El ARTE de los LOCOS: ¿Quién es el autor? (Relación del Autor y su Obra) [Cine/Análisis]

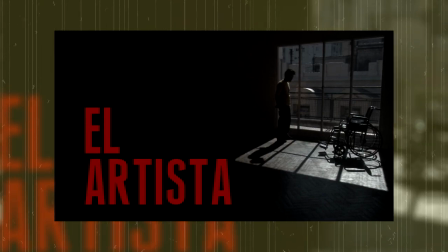0:10 El artista, obra ecléctica de los argentinos Mariano Conn y Gastón Duprat,
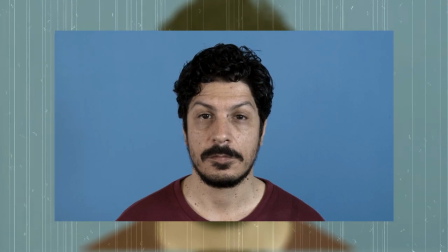0:15 es uno de esos filmes escondidos que tiene mucho para decir y pocos oídos que le alcancen a escuchar.
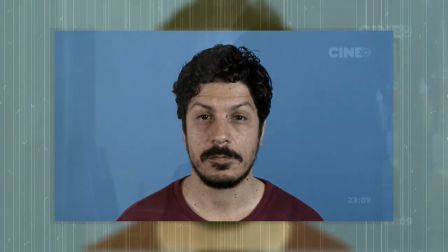0:20 Es una película que logra aterrizar sus temas con fuerza y en los primeros minutos dice mucho mostrando poco en una invitación a un diálogo entre la obra y el espectador,
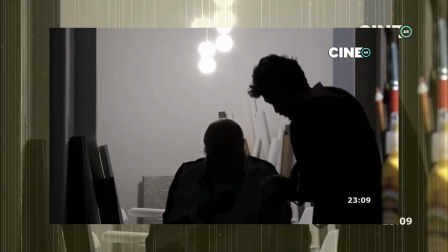0:29 antes que a una digestión desinteresada y pasiva. Su premisa es muy sencilla, sin embargo.
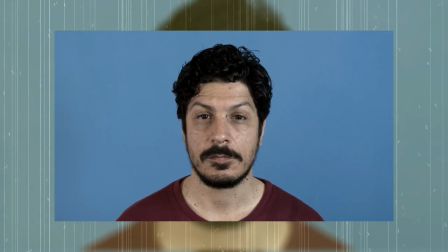0:35 Jorge Ramírez es el enfermero de un hospital neuropsiquiátrico en el que está internado Romano, un anciano al que definen como una planta,
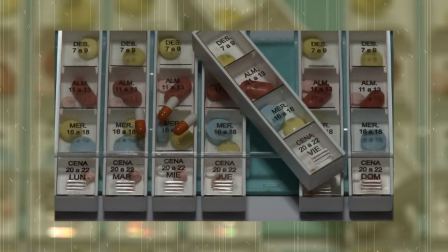0:42 ya que sólo articula palabra para balbucear entrecortadamente que quiere un... un cigarrillo.
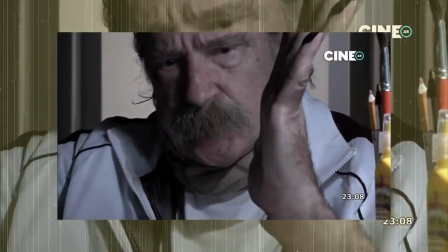0:49 Pero Romano pinta muy bien y Jorge ve en la usurpación de las obras de Romano un potencial negocio.
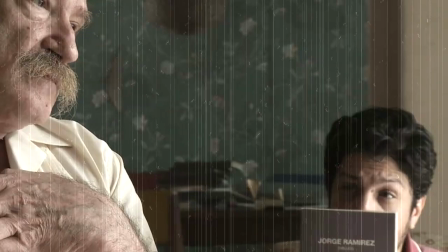0:55 Antes de continuar, quiero hacer algunas declaraciones personales. Yo no estudié cine ni tengo una carrera que ampare mi relato por afinidad temática.
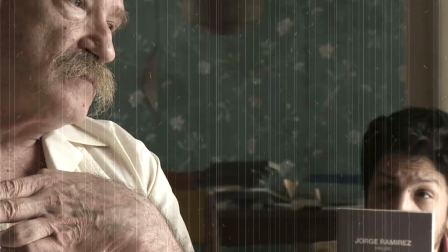1:03 Mis pobres apreciaciones nunca van a estar a la altura de alguna tesis o artículo y estoy consciente que para pretender entender el
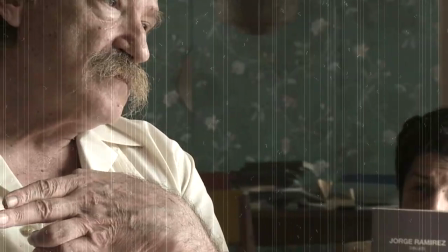1:10 cine de estos directores es menester conocer su obra y tener un andamio propedéutico y hermenéutico que sostenga mi discurso.
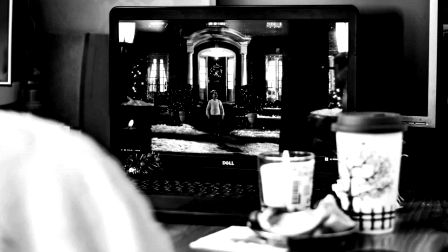1:17 Pero ¿saben qué? Yo soy un aficionado y mi única intención hoy es hablar del artista,
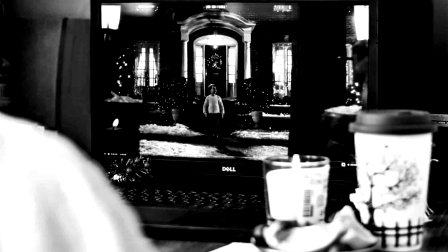1:22 que bajo mi óptica el solo hecho de difundirlo ya es algo positivo.
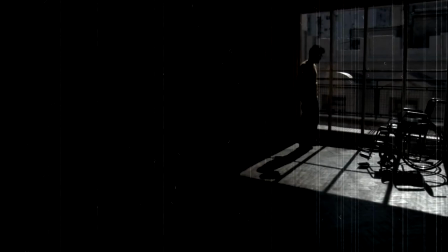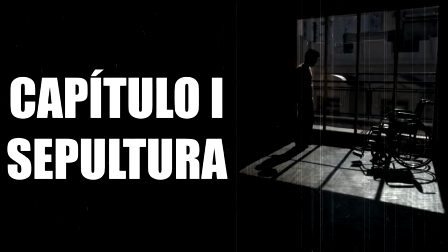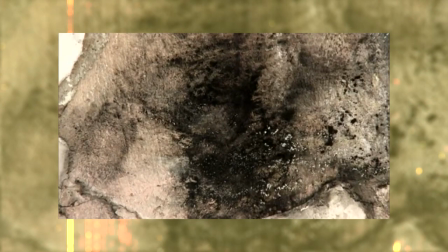1:40 Con lo dicho el film no podría iniciar de mejor manera.
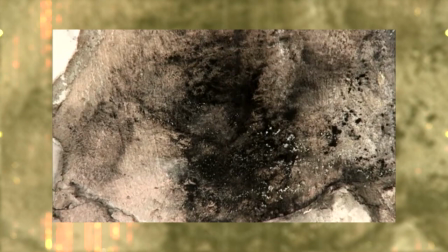1:43 Su carta de presentación es una mancha negra sobre un fondo beige, pero no terminamos de entender exactamente qué es.
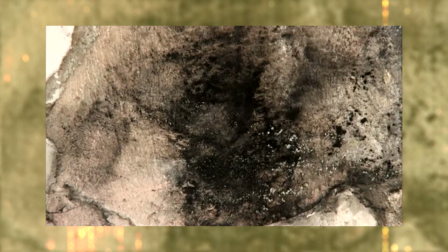1:50 Podría ser una mancha de humedad sobre el tapiz de alguna habitación abandonada,
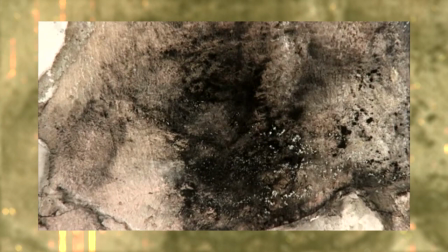1:54 una mancha de tinta negra sobre papel arrugado y mojado tras un día de lluvia, un charco de barro dejado atrás por algún sujeto que,
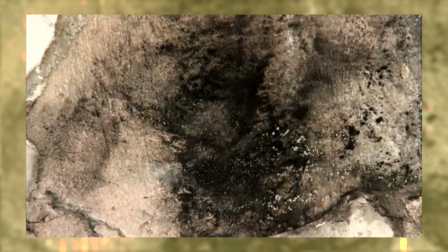2:01 sin prestar atención, pasó por encima de algún trozo de papel imprimiendo su huella, o tal vez la pintura de algún incomprendido artista underground.
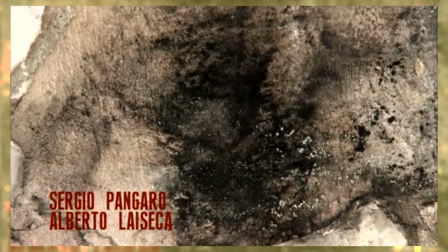2:09 Y lo cierto es que no tardaríamos en comprender que simbólicamente este elemento tan abstracto al cual retornaremos simboliza todas esas cosas,
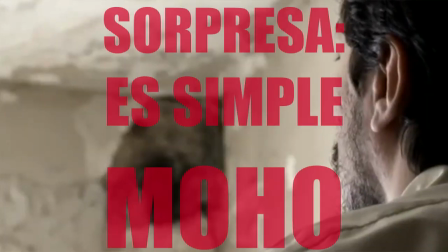2:18 el convulso mundo del arte, la naturaleza del autor y su identidad, la decadencia de la vejez,
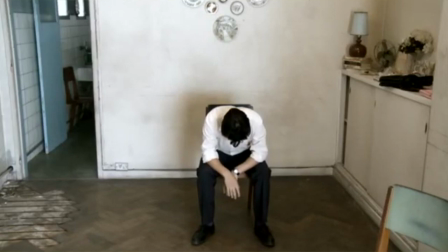2:23 la despiadada senilidad, el abandono como antesala al entierro,
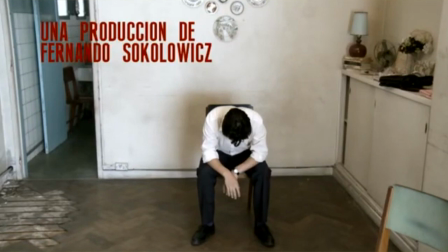2:26 el eco de lo recorrido hecho trizas por el peso del tiempo que no perdona y un vistazo a una realidad que nos toca a todos de cerca y por la cual creo que es una película que todos deberíamos ver.
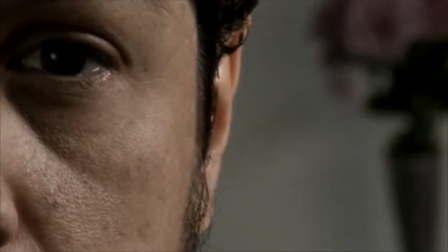2:41 a su madre.
Así es como el artista rompe el silencio en una declaración de intenciones. La obra va a versar sobre la muerte, la cara más negra pero más latente del arte.
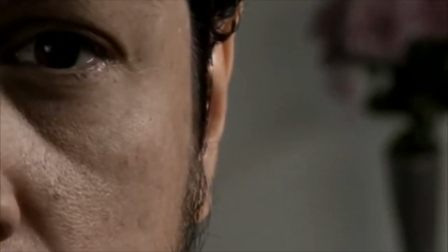2:57 Y esta muerte no es solo una muerte literal, es una muerte del autor, de los autores, entendida en un desplazamiento y una mutación autoral.
¿Van a estar más autos? No, soy yo solo.
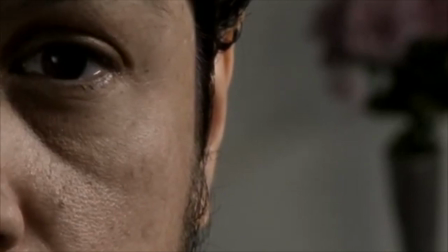3:10 La impronta de abandono que manifestó aquella mancha negra al principio nos dice que está acá para quedarse y nos saluda desde aquel ramo de flores que ocupa la otra mitad del plano,
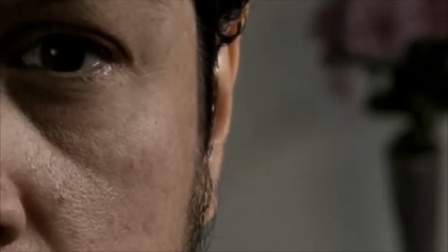3:20 borrosa por el parcial olvido a espaldas del personaje, pero sabemos que el duelo, más que un periodo, es siempre un persecutor en el retrovisor de la vida.
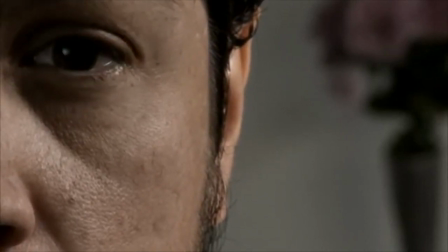3:29 El plano también refuerza el mensaje, solo vemos una mitad de ese rostro y una mitad de ese florero, recordándonos la ambivalencia de estos elementos, la vida y la muerte.
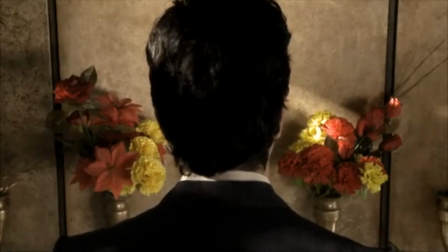3:39 Las flores representan ambas, siempre sujetas al contexto apropiado, un regalo de bienvenida y otro de despedida. Está claro que el artista sólo quiere reparar en esta cara de la moneda, sólo se inclina hacia una de esas dos flores posibles.
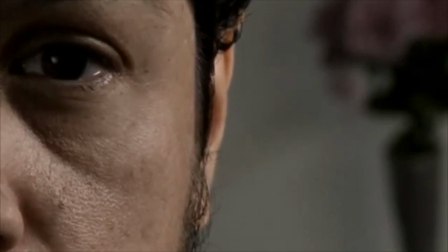3:53 El diálogo por el teléfono es un intercambio de oferta y demanda por el presupuesto de un velorio.
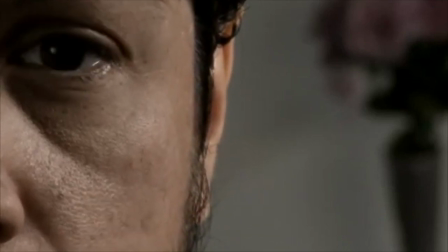3:59 Todo es capitalizable. La muerte no es la excepción, ni tampoco la usurpación que pronto presenciaremos.
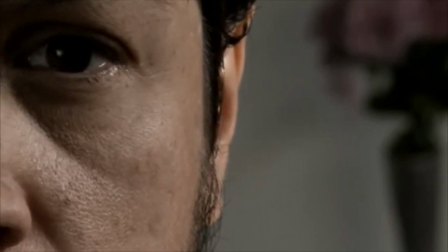4:05 Le sale 3.000 pesos con Peugeot 405 y 5.000 con Mercedes Benz.